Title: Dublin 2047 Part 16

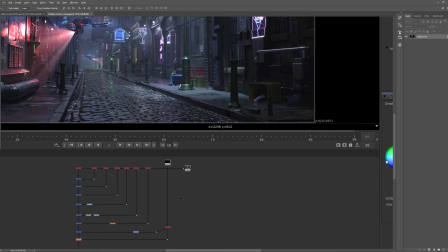And then, because I told you I forgot to render the ZDepth in the first go, I have this separate one which is only extracting the ZDepth, and I'm using that twice, as you can see, because I'm using it once as a ZDepth,
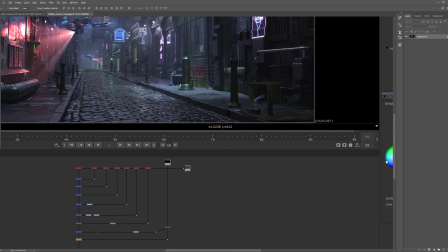meaning as a Z defocus to add depth of field,
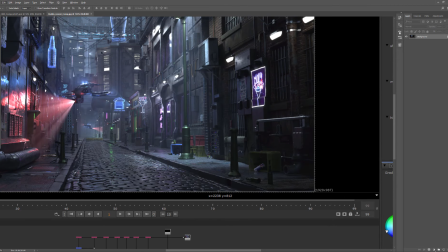and I'm using it again to reinforce the fog in the background, to add a little bit of
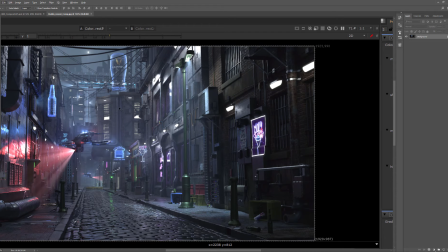a clipping and glow to the fog in the background.
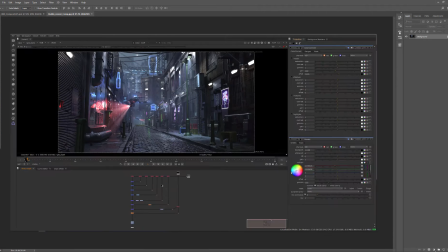So, and then at the very end, this orange,
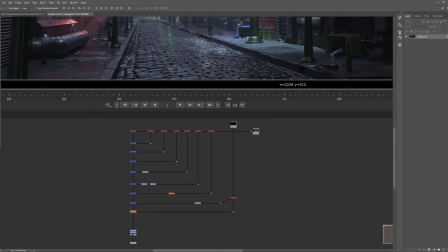these three blue nodes are color correction to get this kind of look.
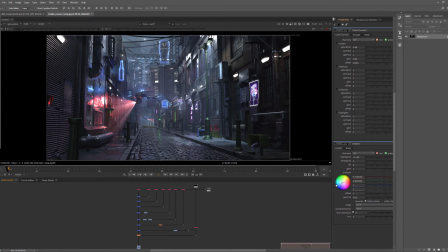So I try to keep my composites very, very simple as I can. I don't go crazy in Nuke because I do go in Photoshop after this, and I do a little bit of a paint over and touch up of my render and the final color correction.
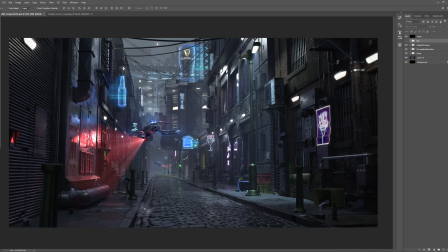So if I jump to that file, this is pretty much the final render.
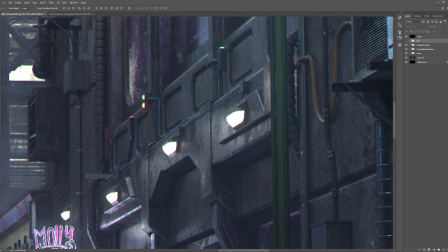So well, here you can see all my little clips for the wires.
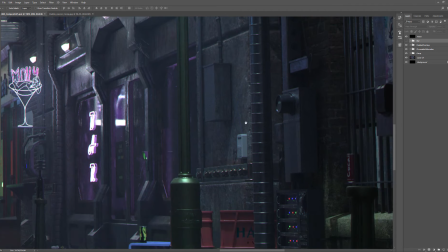Like if you really go in detail, you're gonna see,
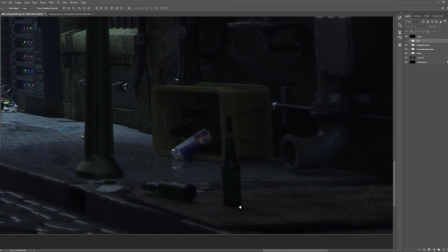you know, all the work that went into making this.
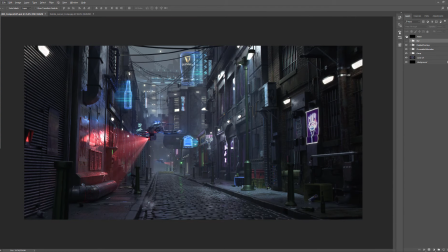And I will disable all of these just to show you
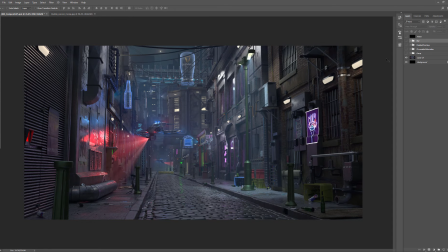what came out of Nuke. So this was the final render coming out of Maya. So if I open up the comp folder in Photoshop,
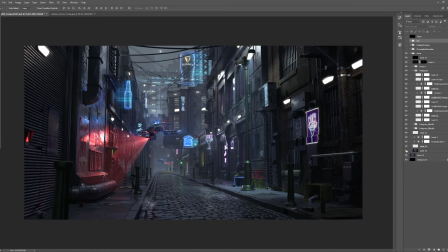from here to here, this is, well, not all that.
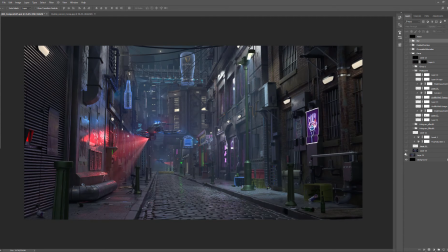Let me just disable all this.
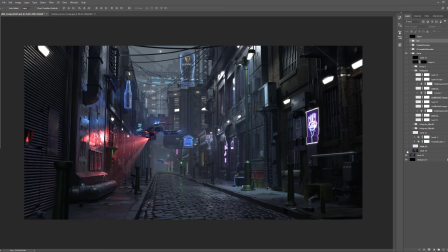So from here to here, this is the difference between raw render, Nuke composite.
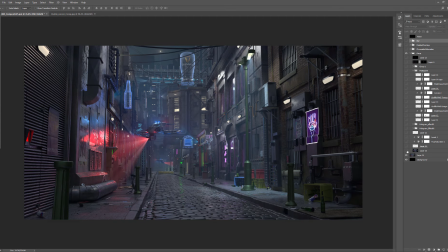So as you can see, everything is pretty much the same. I just added the fog and the color correction and a little bit of vignetting, that kind of stuff. But for the most part, the render looks pretty much the same.
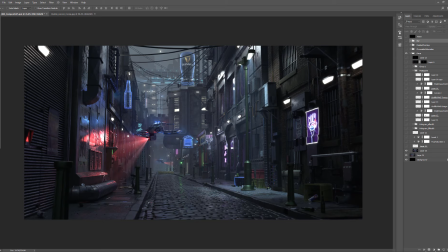And then this Molly sign was glowing a bit too much for me, so I kind of added these two nodes, or rather three nodes.
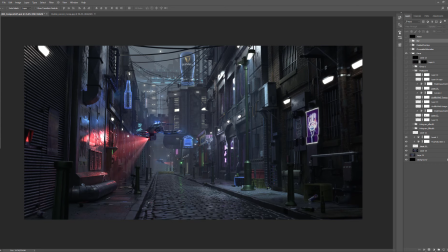One of them is a hue saturation, which is basically desaturating it a little bit, and then the other one is just darkening it slightly. So then all of these hologram
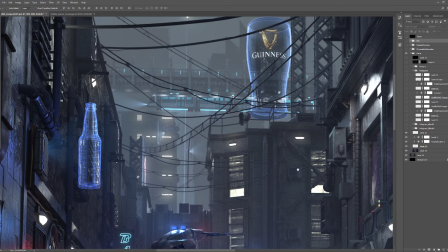pieces needed a little bit more work to, you know,
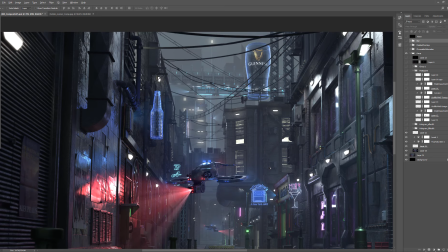kind of stand out a little bit and be more holographic like. So I have the holographic effects folder. So if I add, the first one is very, very subtle.
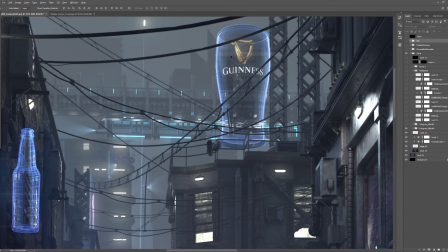It's just adding the you know, the famous bad TV effect.
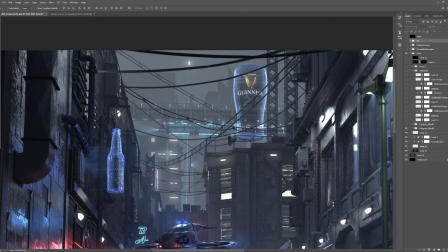It's famous with the Blade Runner, old Blade Runner movies. And then the next layer is adding the beams, which kind of makes it look like a hologram a little bit. And how that was done is pretty much
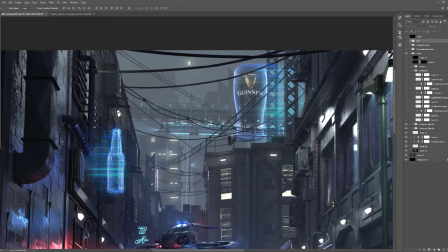just a colorful blue noise map with a motion blur effect enabled, and that it made the whole thing stretch.
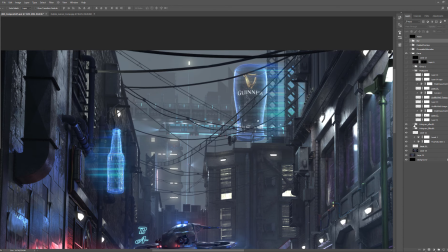And then I cropped it and I added a glow, and I set it on screen or add,
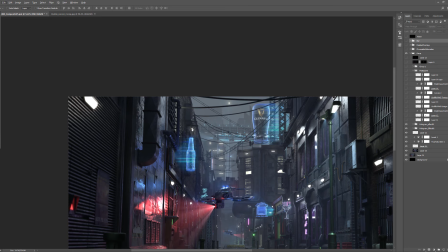depending on the layer, and that added this blue streak look.